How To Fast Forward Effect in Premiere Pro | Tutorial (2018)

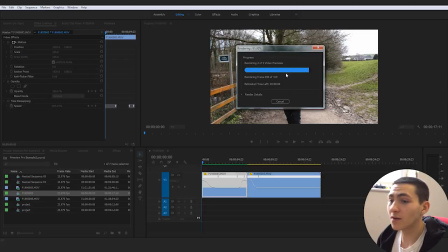462s
three seconds it'll obviously be done the pre-render and we can watch this all the way through there you go sweet so let
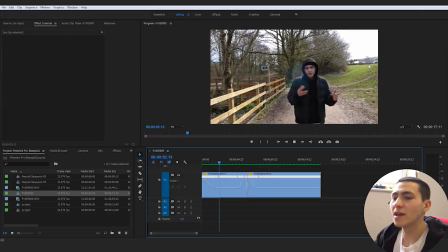469s
me just go ahead and give that another play it's coming in from the beginning on a speed up uh effect and then it's actually going to hit this point here
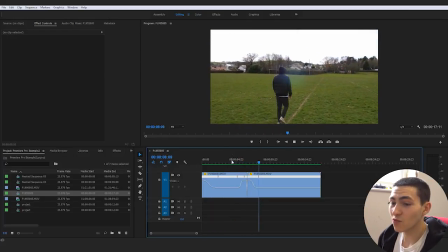476s
boom and i'm actually going to walk around that looks like i go straight around and transition straight into the clip that's very dope and awesome
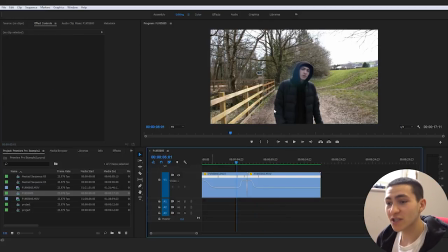485s
awesome awesome awesome awesome use of this effect right here you see at first i didn't actually notice this kind of turn around bit but it's always it's always cooler if you can actually use this fast forward aka speed ramp transition effect um by actually implementing it with a movement that either
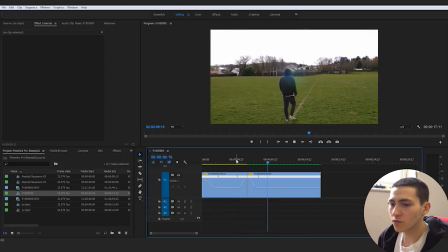502s
the character is making in the shot or uh you know an object or whatever because right here this looks so much cooler than our original example because i already kind
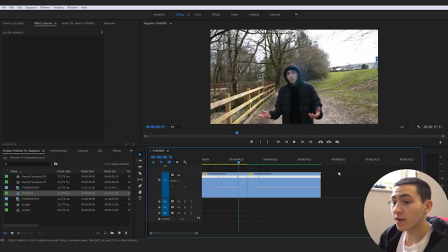510s
of swing to the side and we can actually use that movement um to kind of trick the the viewer's head and that kind of does trick the viewer's head that
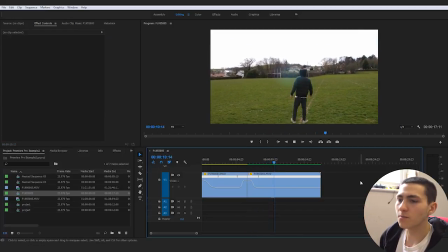518s
i almost swing around into this next shot overall using a piece of movement to um to to do this sort of effect on
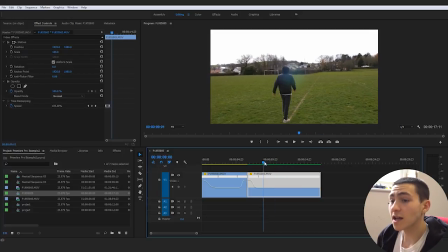525s
it's so much even you know it's it's even better it's leveling up the effect to the next kind of level um but now simply i'm just going to go ahead and add a nice little effect right here just go ahead and open my pen tool and uh and and uh just go ahead and make this last bit a little bit more amplified just just for the sake of it, basically,
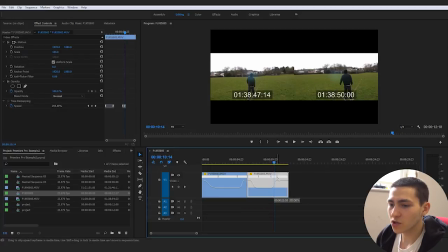545s
when I start looking around, go ahead and bring that up, drag that over so it hits the peak about here.
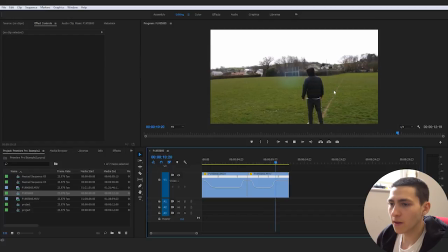552s
Give that a play just to have a look how it's looking. Okay. Now it just speeds me up and then goes off.
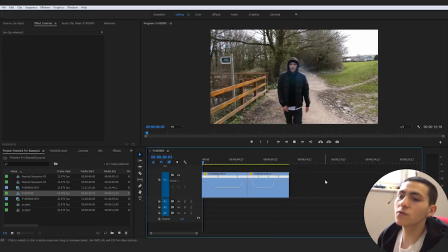558s
Anyways, that right there is a brief walkthrough of how to do the speed transition,
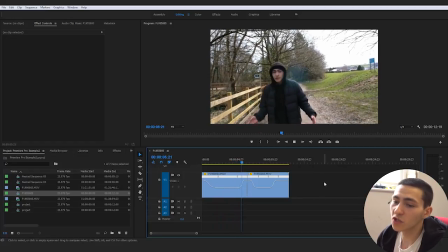564s
the fast forward transition, aka what his real name is, is speed ramp. So the speed ramp transition.
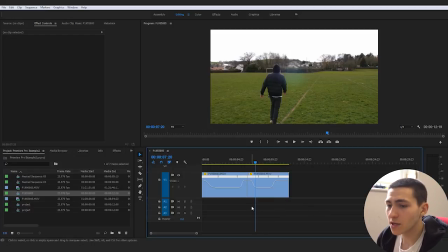570s
But now I'm going to show you how you can just take this a little bit to the next level and just add a couple more mini details to it.
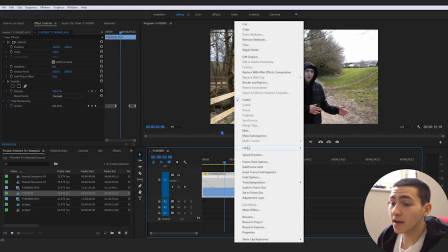576s
So I want you guys to right click this clip, go ahead and go ahead and find nest. So there it is.
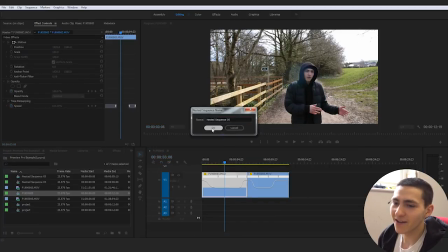582s
My eyes just messed up for a sec. Click nest, go ahead and press okay. Click nest on this one over here.
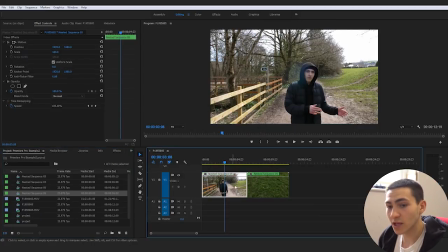586s
Press okay as well. This just combines this into one layer. So if we click on it, there's no effects been made to it or anything.
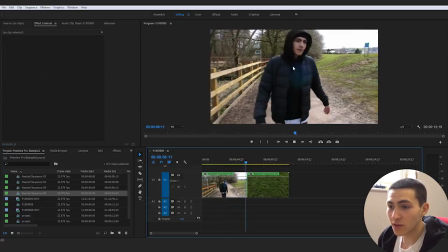593s
These have now been compiled down into the actual clip. So these speed ramps right here,
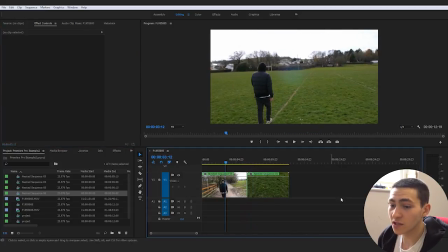598s
these fast forwards right here aren't even in the effects controls because they are now part of this clip just like if we'd rendered
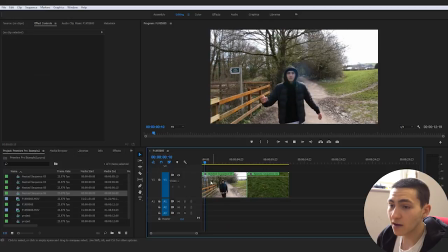605s
or anything like that it basically is kind of like a little render inside of uh of uh premiere pro but basically now i want
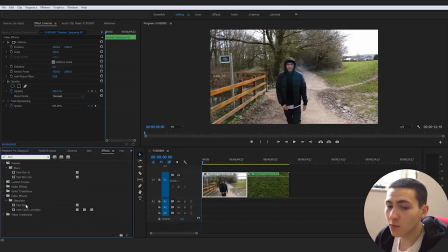612s
you guys to go over here to effects go ahead and type in fast and i want you guys to drag over fast blur onto this guy here go ahead and give this a
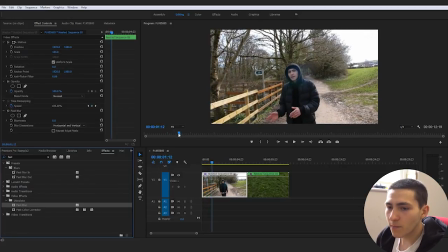619s
play until it cools down a little bit so about about back back here yeah about here and just go ahead and press blurriness on a keyframe right there. Then let's go to the beginning.
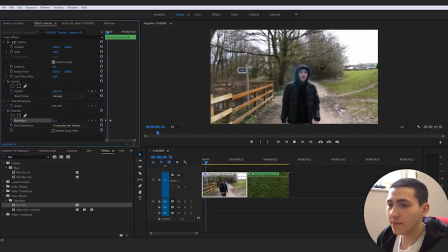632s
Go ahead and just put this to 20 and give it a play. And now it's just gonna literally just come in from a slight blur,
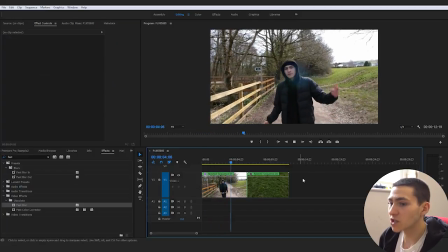639s
which it's pretty safe to say if the camera was actually going this crazy speed, we'd be seeing some blur there almost definitely. And now, you know what I mean? It's very simple to do this effect here.